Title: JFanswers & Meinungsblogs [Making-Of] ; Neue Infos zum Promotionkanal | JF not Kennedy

Da habe ich wirklich alle meine Ressourcen, all mein Wissen über Visual Effects und allgemein sämtliche Lebensenergie reingesteckt. Das war ziemlich schwierig und ich freue mich jetzt wirklich darauf, euch das erklären zu können, wie ich das gemacht habe. Als erstes haben wir einfach nur einen Shot aufgenommen, in dem man Dennis in dem Gang in unserem Keller sieht, also nichts Besonderes.
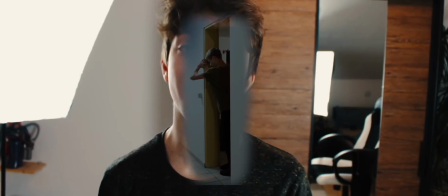[16:46]
Das Ganze habe ich dann ausgeschnitten, das Bild musste dann sowohl dunkler als auch ein bisschen kälter werden, das heißt, ich habe einfach nur die Rot- und Grüntöne ein bisschen rausgezogen, damit das ein bisschen bläulicher wird und so weiter.
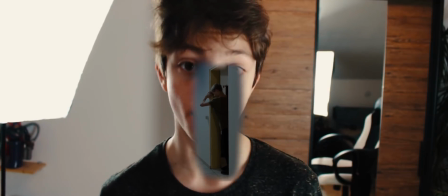[16:55]
Und das Ganze habe ich dann auch relativ klein gemacht, damit ich einfach nur Platz für die Höhle außenrum habe.
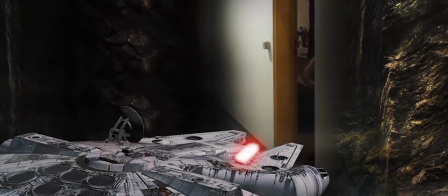[17:00]
Ihr seid sicher gespannt, wie ich das hinbekommen habe, diese Höhle da einzufügen. Und ich finde, die Antwort ist ebenso faszinierend wie einfach nur plump und unspektakulär. Ich habe einfach nur in Google-Bilder nach Höhlen, Felsen und Schluchten gesucht. Ich musste also einzelne Elemente aus komplett unterschiedlichen und zusammenhangslosen Bildern so zusammenfügen, dass es so aussieht, als wäre es ein großes und zusammenhängendes Element. Jeder Fels musste dann natürlich tausendmal hin und her geschoben werden, das war unglaublich anstrengend. Sie wurden dann natürlich gecolorgradet, zusammengeklebt, schattiert, ausgeschnitten, skaliert, in den 3D-Raum gezogen, auf Licht angepasst. Das bedeutet dann natürlich auch, dass man noch irgendwie Referenzmaterial braucht, um herauszufinden, wie denn genau der Lichtwurf wäre, wenn dort irgendwie was hochkommt und so weiter. Wie fällt das Licht auf einen bestimmten Fels? Das Ganze ist eben alles dafür da, um es im Endeffekt real, beziehungsweise nicht real, aber wenigstens glaubhaft rüberkommen zu lassen.
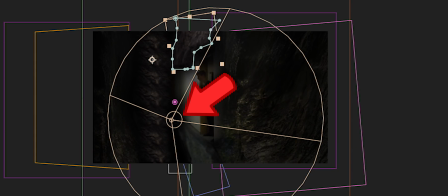[17:55]
Gegen Ende kam dann noch ein Spotlicht drauf, um das Ganze nochmal ein bisschen realistischer mit dem Lichtwurf wirken zu lassen. Das heißt, das künstlich generierte Spotlicht nimmt genau die Position des Millennium-Falkens ein, um einfach nur einen realistischen Lichtwurf, der vom Triebwerk ausgeht, zu simulieren. War schon irgendwie anstrengend. Am Ende kam natürlich dann nochmal der Millennium-Falke als 3D-Model ebenfalls von Turbo Squid dort rein, wurde eingefügt.
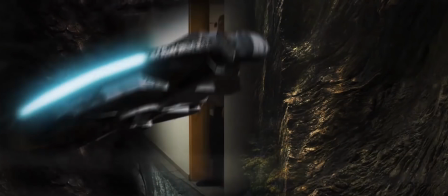[18:20]
Dann natürlich noch ein bisschen triebwerklich, das im Prinzip einfach nur aus blauen und weißen Farbflächen besteht.
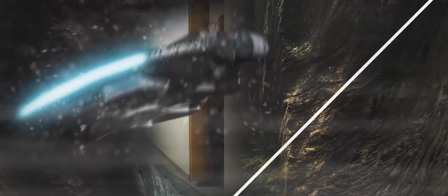[18:26]
Ein bisschen Speedlines, das kennt man ja aus Amneme, also so Wind. Dann noch Partikel, also irgendwie Staub, der aufgewühlt wird von dem ganzen Triebwerk. Das habe ich mit einem internen After Effects-Effekt gemacht, der heißt CC Partic World, womit man die dann ganz einstellen kann.
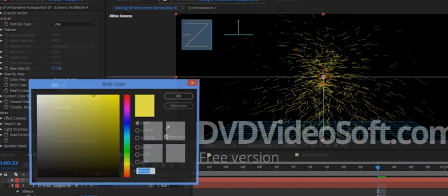[18:41]
Das heißt Partikelfarbe, wie viele Partikel, Gravitation und so weiter. Einfach nur, damit das Ganze möglichst mächtig wirkt. Natürlich noch Kamerashake, als letztes kam natürlich dann noch der Schuss, der da eben reinfliegt,
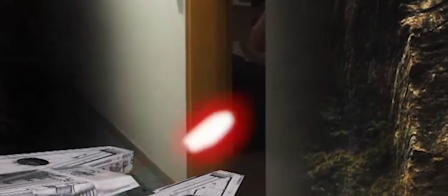[18:51]
aber das war im Prinzip einfach nur eine rote Farbfläche und obendrauf eine weiße, nichts besonderes im Vergleich zu dem anderen Zeug.
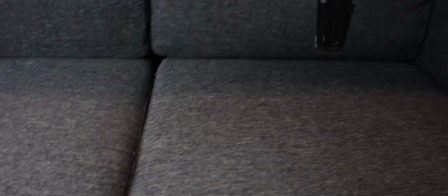[18:58]
Manche von euch waren tatsächlich auch von der stehen gebliebenen Uhr überrascht, wobei das tatsächlich einer der eher einfacheren Effekte war.
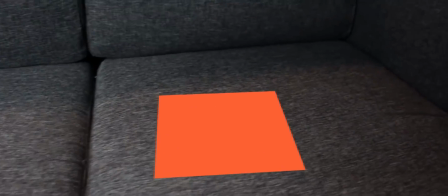[19:03]
Dazu lässt man halt einfach nur einen 3D-Kamera-Tracker über ein leeres Footage laufen, in dem Fall meine Couch, und dann baut dieser eine künstliche Realität nach.
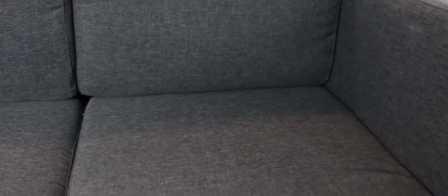[19:11]
Und wenn der Kameratracker alles richtig macht und alles gut erkennt, dann setzt man einfach nur ein 3D-Modell über Element 3D dort ein und es bleibt automatisch an der Stelle, an der man es einsetzt und es haben möchte.
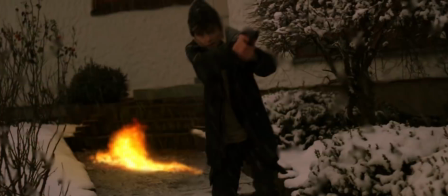[19:23]
Es wird dann automatisch rotiert und skaliert. Der Autounfall ist wirklich im Nachhinein betrachtet aus meiner Sichtweise richtige Verschwendung gewesen.
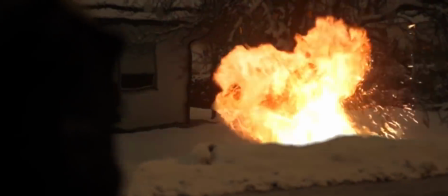[19:30]
Einfach nur deshalb, weil ich ihn viel, viel besser hinbekommen hätte können, aber einfach nur keine Zeit dazu hatte. Mir hat schlicht und ergreifend die Zeit gefehlt und deshalb sieht er jetzt eben so aus, wie er aussieht. Ich habe das versucht wirklich am Anfang realistisch zu machen, dann ist mir aber halt so währenddessen aufgefallen, okay, ich kriege das nicht hin, fuck, ich brauche jetzt was und dann dachte ich, habe ich mich einfach nur dafür entschieden, ihn komplett over the top zu machen, das heißt, das Auto kommt, dreht sich kurz und dann direkt... Bei Explosionen sollte man übrigens im Allgemeinen immer auf eine bestimmte Sache aufpassen. Wir sehen ja die Realität aus einer Kamera, wie ich es eben vorhin schon beschrieben hatte.
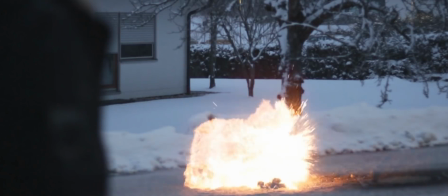[20:00]
Angenommen, dort in diesem Bild wäre eine Explosion, dann wäre sie richtig, richtig hell.
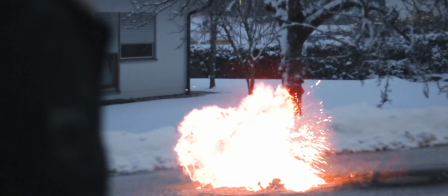[20:04]
Die Kamera könnte also niemals den Hintergrund und die eigentliche Explosion gleichermaßen beleuchten. Das heißt, entweder sie beleuchtet die Szene normal und die Explosion ist nichts anderes als ein weiß-oranger Fleck, weil sie viel zu hell ist.
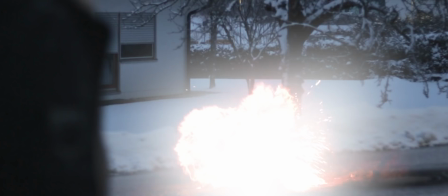[20:17]
Oder sie beleuchtet die Explosion normal, was aber bedeutet, dass sie das komplette Bild abdunkeln muss. Wenn also eine Explosion stattfindet, dann macht immer auch den Rest des Bildes dunkler, weil es dann einfach nur so aussieht, als würde die Kamera das Ganze filmen.
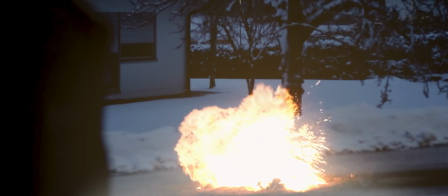[20:30]
Natürlich da noch ein bisschen Glow draufpacken, dass auch die Explosion noch ein bisschen Licht an die Umgebung abgibt und Color Grading halt ein bisschen ins Orangene ziehen.